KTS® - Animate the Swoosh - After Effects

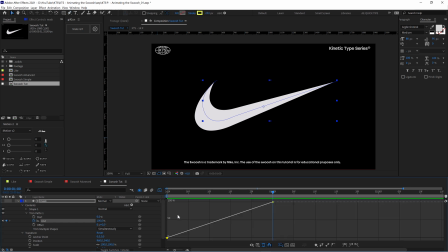So if we go to the graph editor here, and with this keyframe selected,
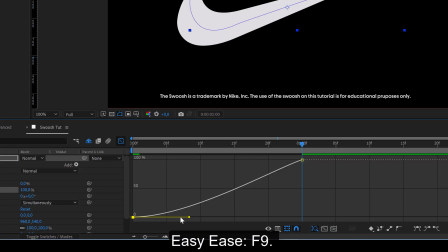we can hit here, or we also can hit F9, and we start dealing with this handle here. And also this one we need to convert to an easy ease,
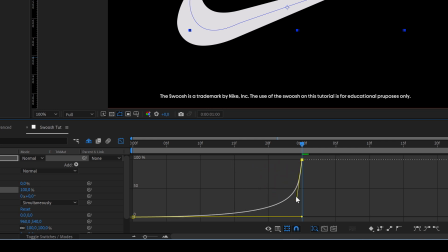and we need to set it like this so that it starts very slow, and then with this in the part when it's a very abrupt change, you see here is like less than 50% and here is 100.
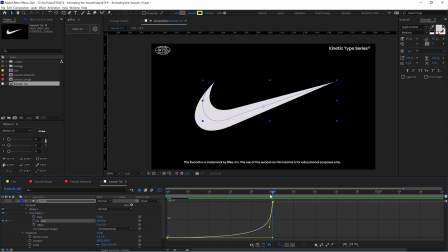That is like it's accelerating very rapidly. So this is very nice. And now I'm going to add the secondary animation. Let's close this graph editor to the layer underneath, which is our source.
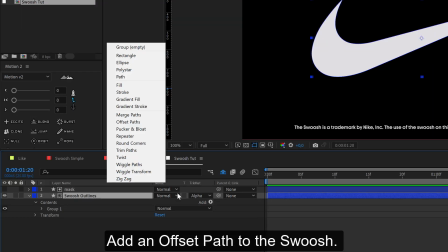So here we're going to add an offset path, this one here,
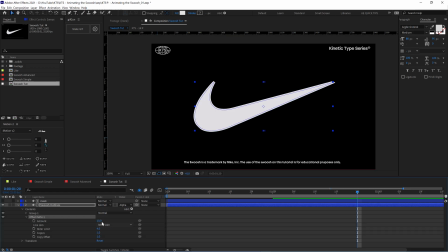and we are going to set it to 0.
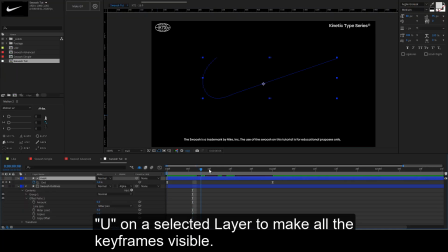With our mask selected, we hit U so that we see where the animation ends on top.
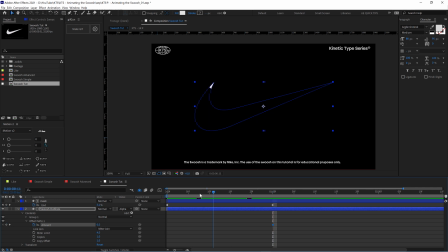And we are going to set here a keyframe, and at the beginning, like here for example, we are going to set it to, for example, -10,
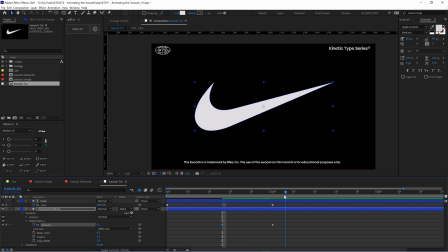and we check how it works, and we are going to extend it a little bit and hit F, and easy is keyframe,
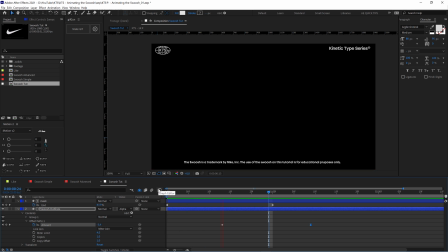and we are going to preview it. That's very nice. We can even extend a little bit this secondary animation. You see? And we are going to finesse it a little bit just by
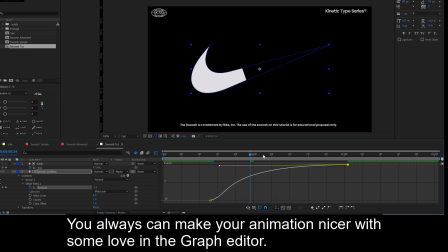dragging this handle here so that the end is more smooth.
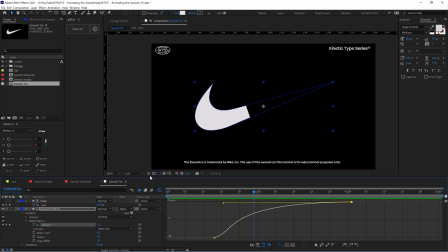And that was it. Again, you create a mask with just a stroke.
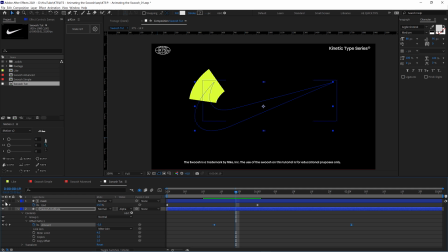And then we create this offset patch animation. So if we disable this, we can check it again.
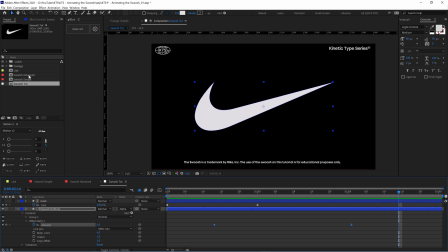Very, very nice. And then for the advanced version,
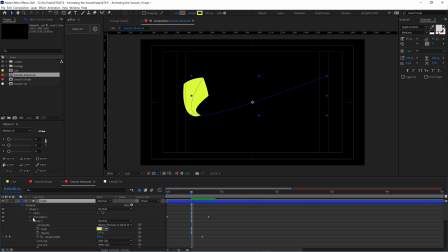the difference here is that in the mask, I play a lot with
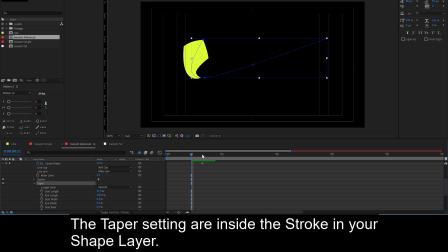this tapper option here, so that means that you can,
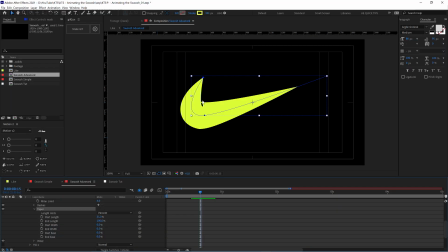this is kind of complicated and does some ugly stuff sometimes, but you can play with a stroke that is not even, like have like the beginning is like thinner and you know it's thicker here, so it's kind of nice.
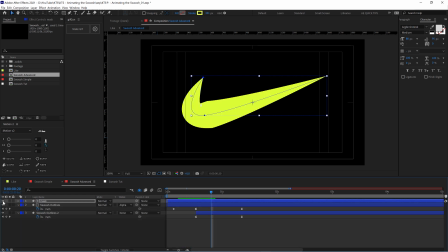But then I needed to create like a copy of this
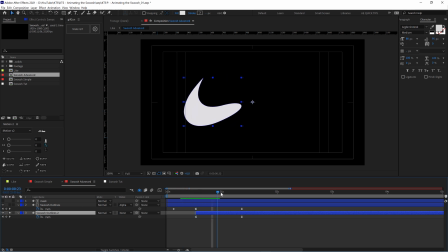so that we avoid that problem that we had here in this part of the animation. So it was kind of complicated, and also like I animated the paths
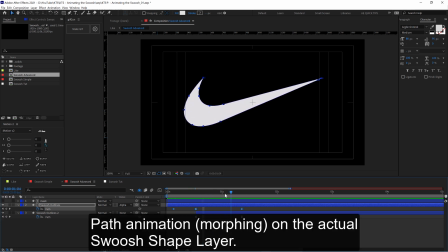of the actual swoosh, so it gives a more elaborated secondary animation.
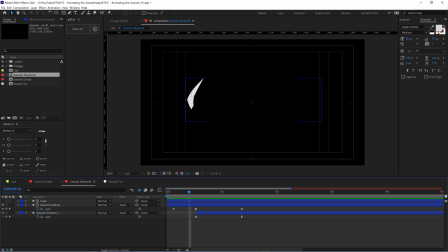If this would be a professional project, I would make like a third pass, like this stuff here.
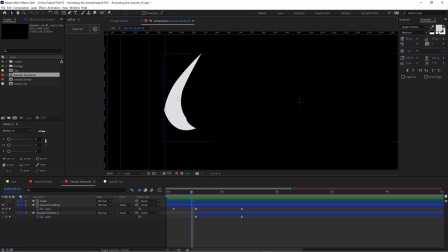This is not acceptable in a professional project.
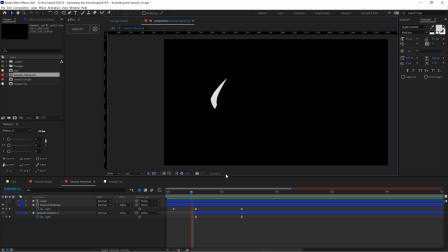I would be cleaning it frame by frame as much as possible, but just as an exercise, I think it is pretty cool. So try it out.